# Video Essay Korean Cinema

Lee's films are known for being introspective and socially aware, and Booning offers a valuable insight into the difficulties faced by young people in Korea, particularly into youth unemployment, which has only worsened since the financial crisis.
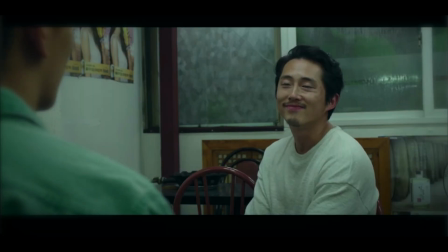4:15 The plot revolves around the competition between two very different men for the affections of a troubled young woman named Hayami.
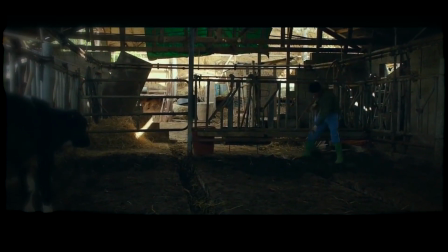4:22 The rivals represent two very different sides of Korea. Lee Jong-soo is our protagonist and represents rural South Korea.
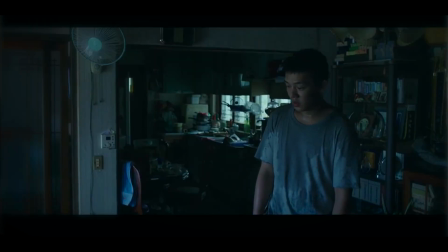4:29 An unemployed young man with a degree in creative writing, Lee is forced to return to the family farm after his father is imprisoned for assault.
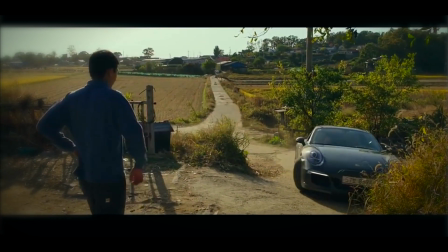4:37 On the other hand is Ben, a mysteriously wealthy figure who Lee Jong-soo likens to Jay Gatsby from the F. Scott Fitzgerald novel.
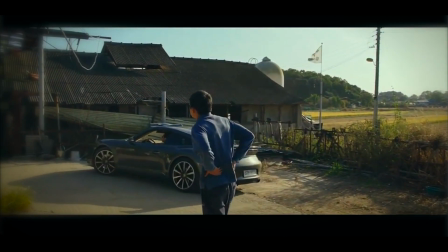4:44 Ben's work is ambiguous, but his urban lifestyle is lavish, and the two men represent the distance between some South Koreans.
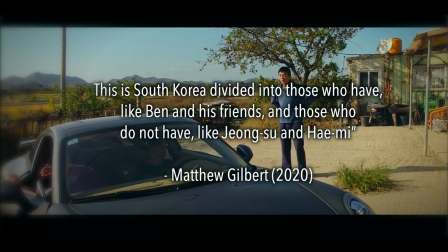4:51 This is South Korea divided into those who have, like Ben and his friends, and those who do not have, like Jong-soo and Hayami. Interestingly, the cinematographer for Booning is the same as for Parasite, Hong Kyung-pyo,
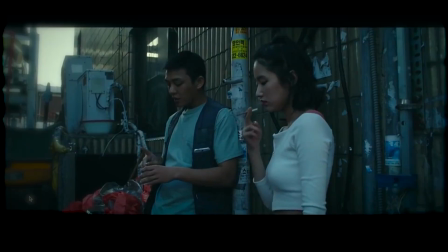5:04 and we can see a similar use of natural light in both films to emphasize the themes of inequality.
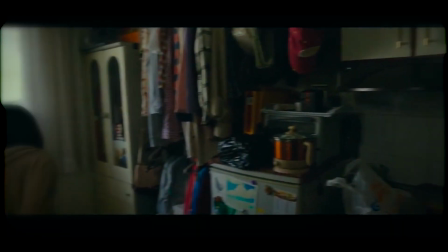5:10 Hayami and Jung-soo are often represented in dark, overcrowded mise-en-scène as they ricochet from dead-end job to dead-end job, trying to make ends meet.
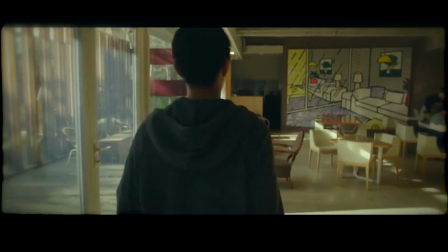5:18 The spaces Ben occupies, however, are saturated with open spaces and natural light, representing the freedom his financial position has given him.
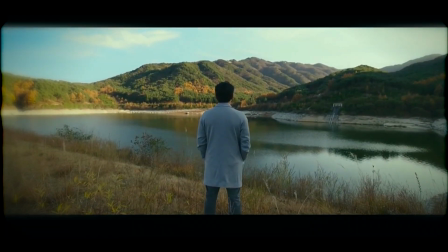5:27 He tells us that he can go anywhere, do anything. He doesn't work necessarily, but plays.
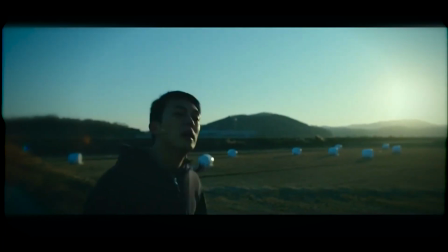5:32 Lee and Hayami tread the line of this freedom through their association with Ben,
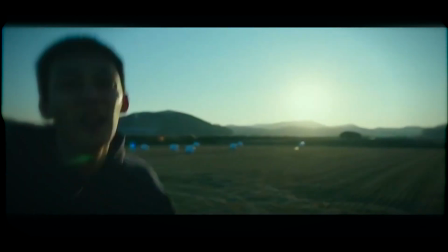5:36 being frequently represented at sunrise or sunset, but never break through into his world of opportunity.
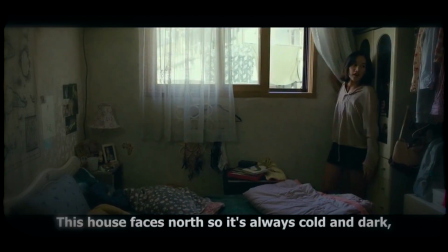5:42 The most striking uses of metaphoric light revolve around Hayami.
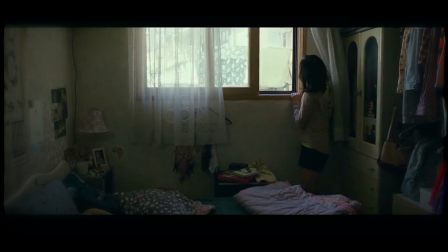5:46 In a scene loaded with meaning, she tells Lee how her cramped little box room gets sunlight only once a day.
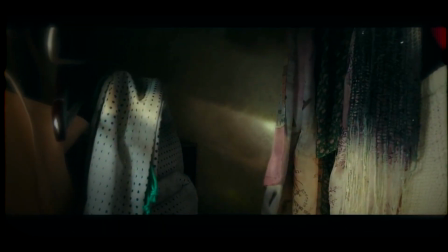5:53 Hayami is a mysterious figure who longs to find a greater purpose in life, but is held back by her position as a working-class woman.
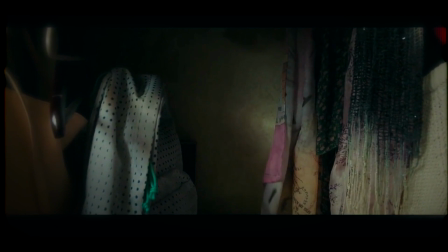6:00 She is creative and passionate, but deep in credit card debt, struggling to find menial gig economy jobs.
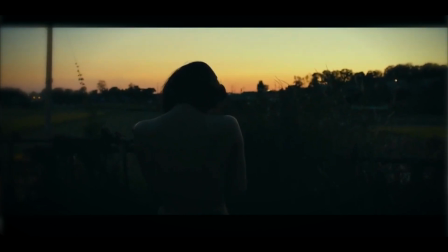6:06 The dance of great hunger, which she has learned about on her trip to Africa, represents her desire for a more fulfilled existence.
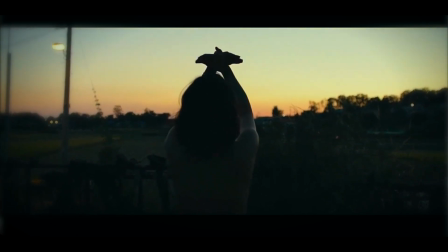6:13 In perhaps the most striking scene of the movie, she does this dance at dusk, the sun symbolically setting on her dreams.
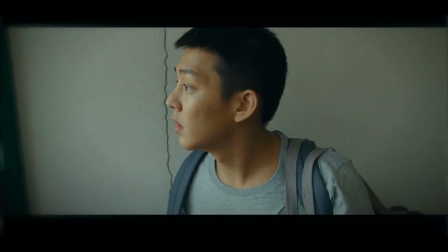6:20 The unspoken division between the characters is reinforced through the motif of glass.
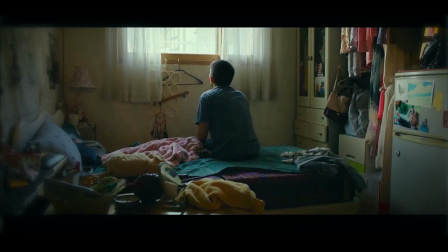6:24 Glass consistently holds Jung-soo and Hayami back from the outer world and separates them from the wealthier characters.
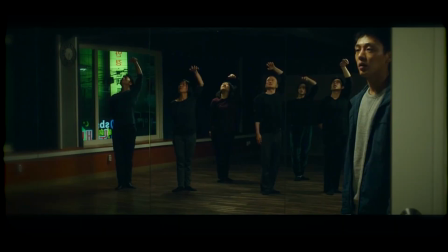6:31 There's also a recurring use of mirrors, which represents the theme of deception that saturates the film. Motifs of glass and mirrors can also be spotted to the same effect in both Parasite and Sky Castle.
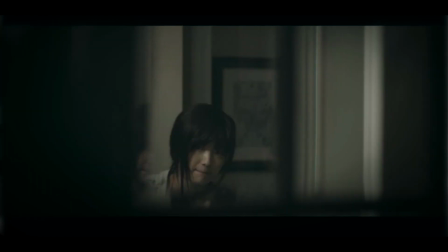6:42 All three heavily feature themes of deception, perhaps implying that this polarized social order pressures people into lies and deceit to survive. South Korean cinema uses the full arsenal of cinematic language to communicate its themes. The visual motifs of space, light, glass and mirrors in Sky Castle, Booning and Parasite subtly convey the themes of social polarization, aesthetically reinforcing the political message of the film's plots. South Korean films and television shows have found original and creative ways to communicate the country's social issues, transcending spoken language to achieve great success, not only at home, but far beyond as well.